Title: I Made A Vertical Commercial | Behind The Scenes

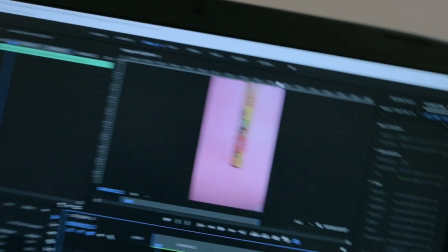You can check it here. It's just so much more reliable. The bounce.
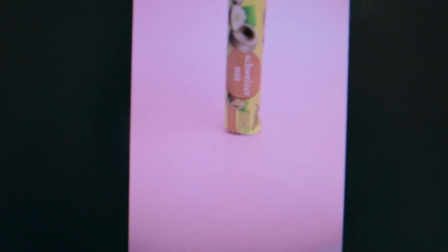It's gonna be dope. It's gonna be dope. Okay, let's keep filming.
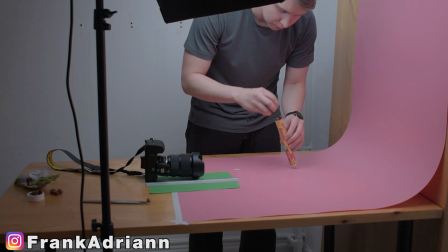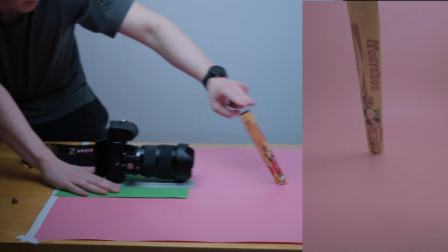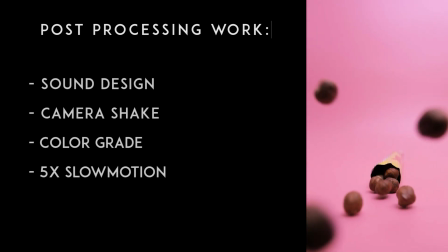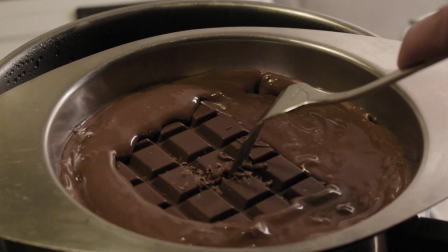After that scene, I started to melt a bunch of chocolate. For the smooth chocolate look, I added vegetable oil.
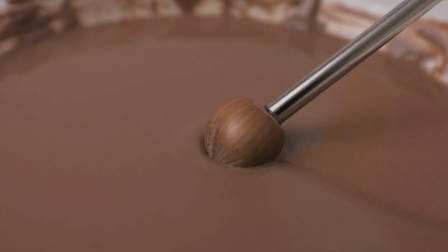For this hazelnut scene, I attached a hazelnut to a metal straw and then I dipped it in chocolate.
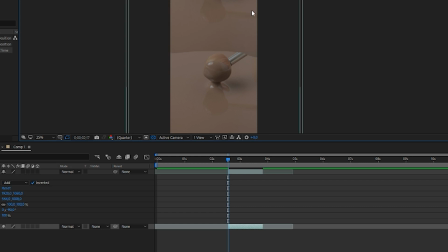Then, in Adobe After Effects, I simply removed the metal straw and the background,
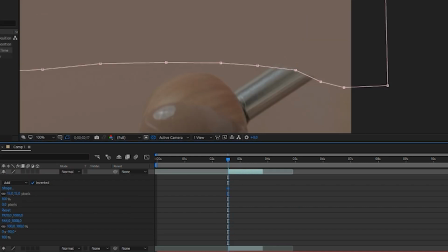and we ended up with this nice creamy looking shot.
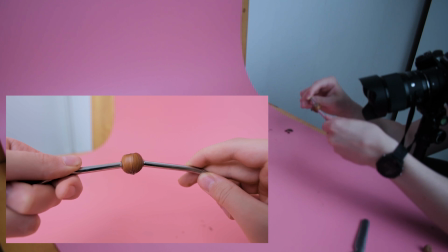I also glued metal straws on hazelnuts for this scene, where I split a nut, I filled it with chocolate, and then I separated them.
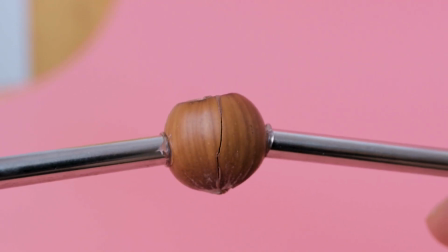I added no extra oil to this chocolate mix, because I wanted the texture to be very sticky, and I think I succeeded in that.
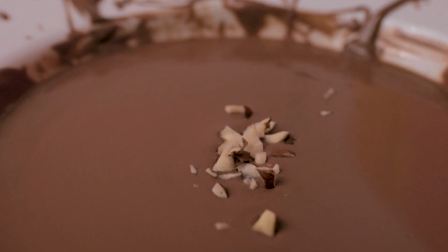Next, I chopped up a bunch of hazelnuts, and I simply let them fall into the chocolate oil mix in 120 FPS.
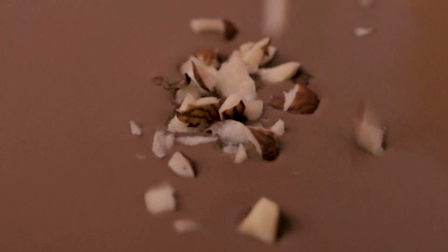This scene was quite easy. It is not the best scene, but I think it's simple and it tells the story.
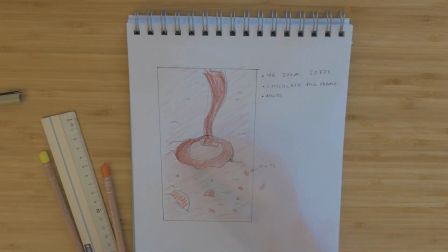Now, the next scene was far from simple, and it didn't go according to plan at all.
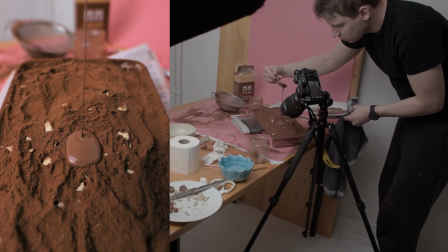But one thing I've learned is to not give up, especially when you have spent a lot of time preparing a scene. So even though it didn't go as planned for this scene, I kept trying things and improvising,
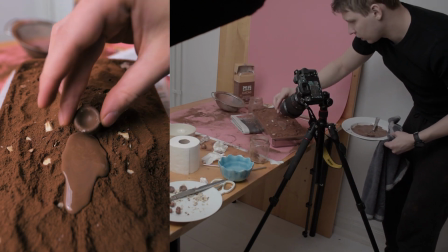because I knew that if I gave up, I had to prepare the scene all over again.
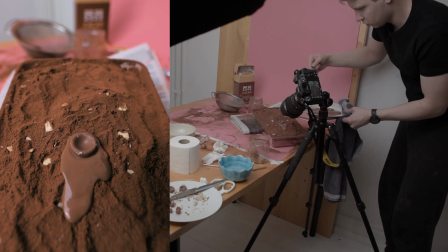So I kept trying things and just praying I can use some of this footage.
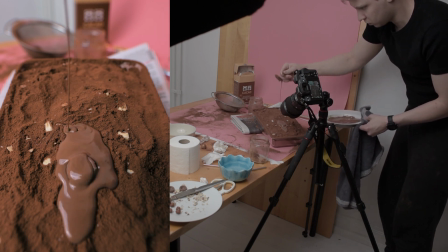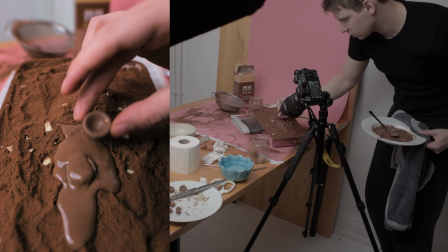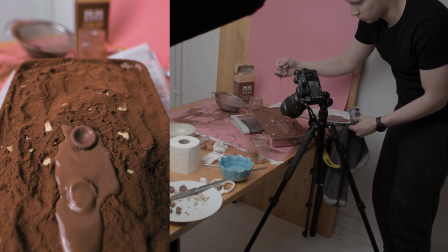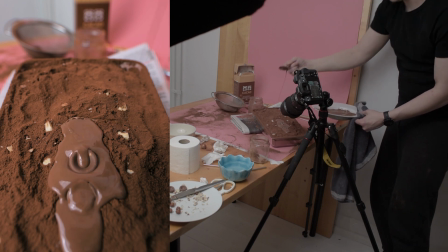And it turns out I found a pretty nice shot that I wasn't expecting at all, which was this piece of chocolate just surfing this wave.
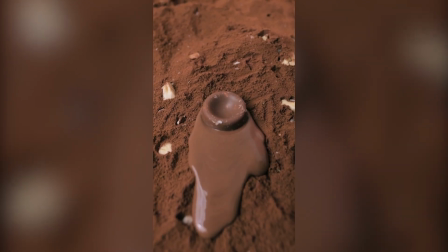I sped it up and I keyframed it to follow the piece of chocolate, and voila!
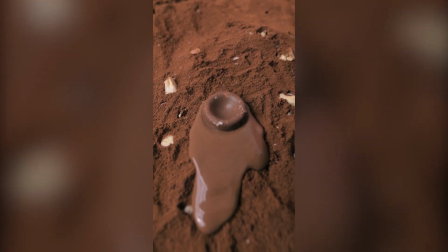This became one of my favorite scenes in this project, and it was totally unexpected.
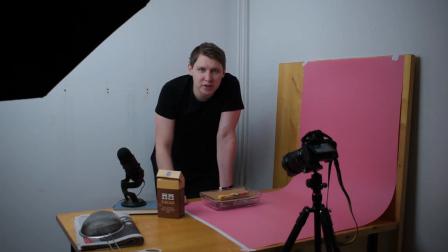Alright, so here we are. This is the hero shot, or the money shot, or call it whatever you want, but this will be the final scene,
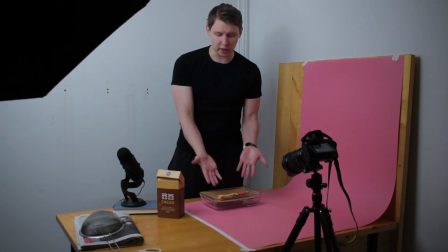and what's most important here is that we display the product in a simple way, so you actually see what the commercial is about.
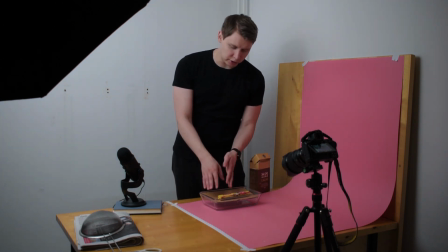So the plan is I will fill this container up and I will put some cacao powder on the logo, and then I will reverse it so the cacao, well, the brown powder, the chocolate powder will basically be kind of like reversed up,
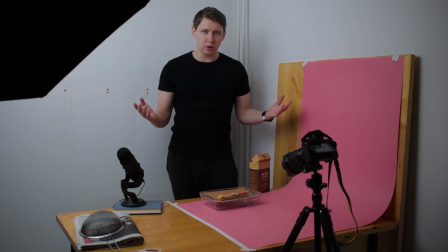which will reveal the logo. So I'm just gonna prepare this and we will see how it goes.
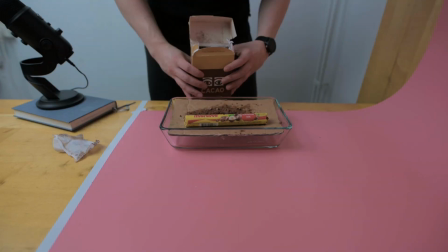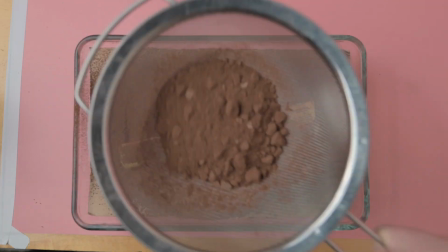So the cacao powder has a lot of clumps. I'm just using this tool.
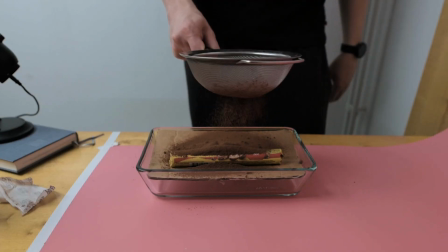I don't know what it's called. It's called a sil in Swedish, and what I'm doing right now is called sikta.
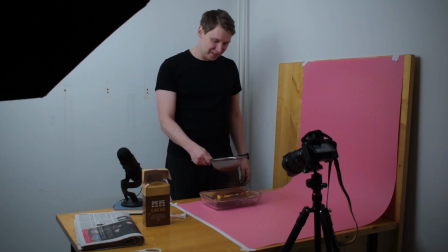So I'm sifting this cacao powder just to make it powder.
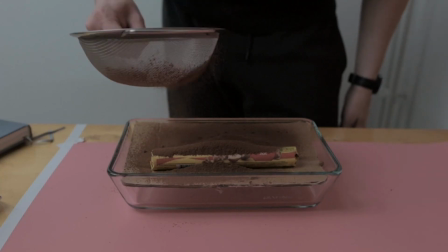Yeah, that looks much nicer than clumps.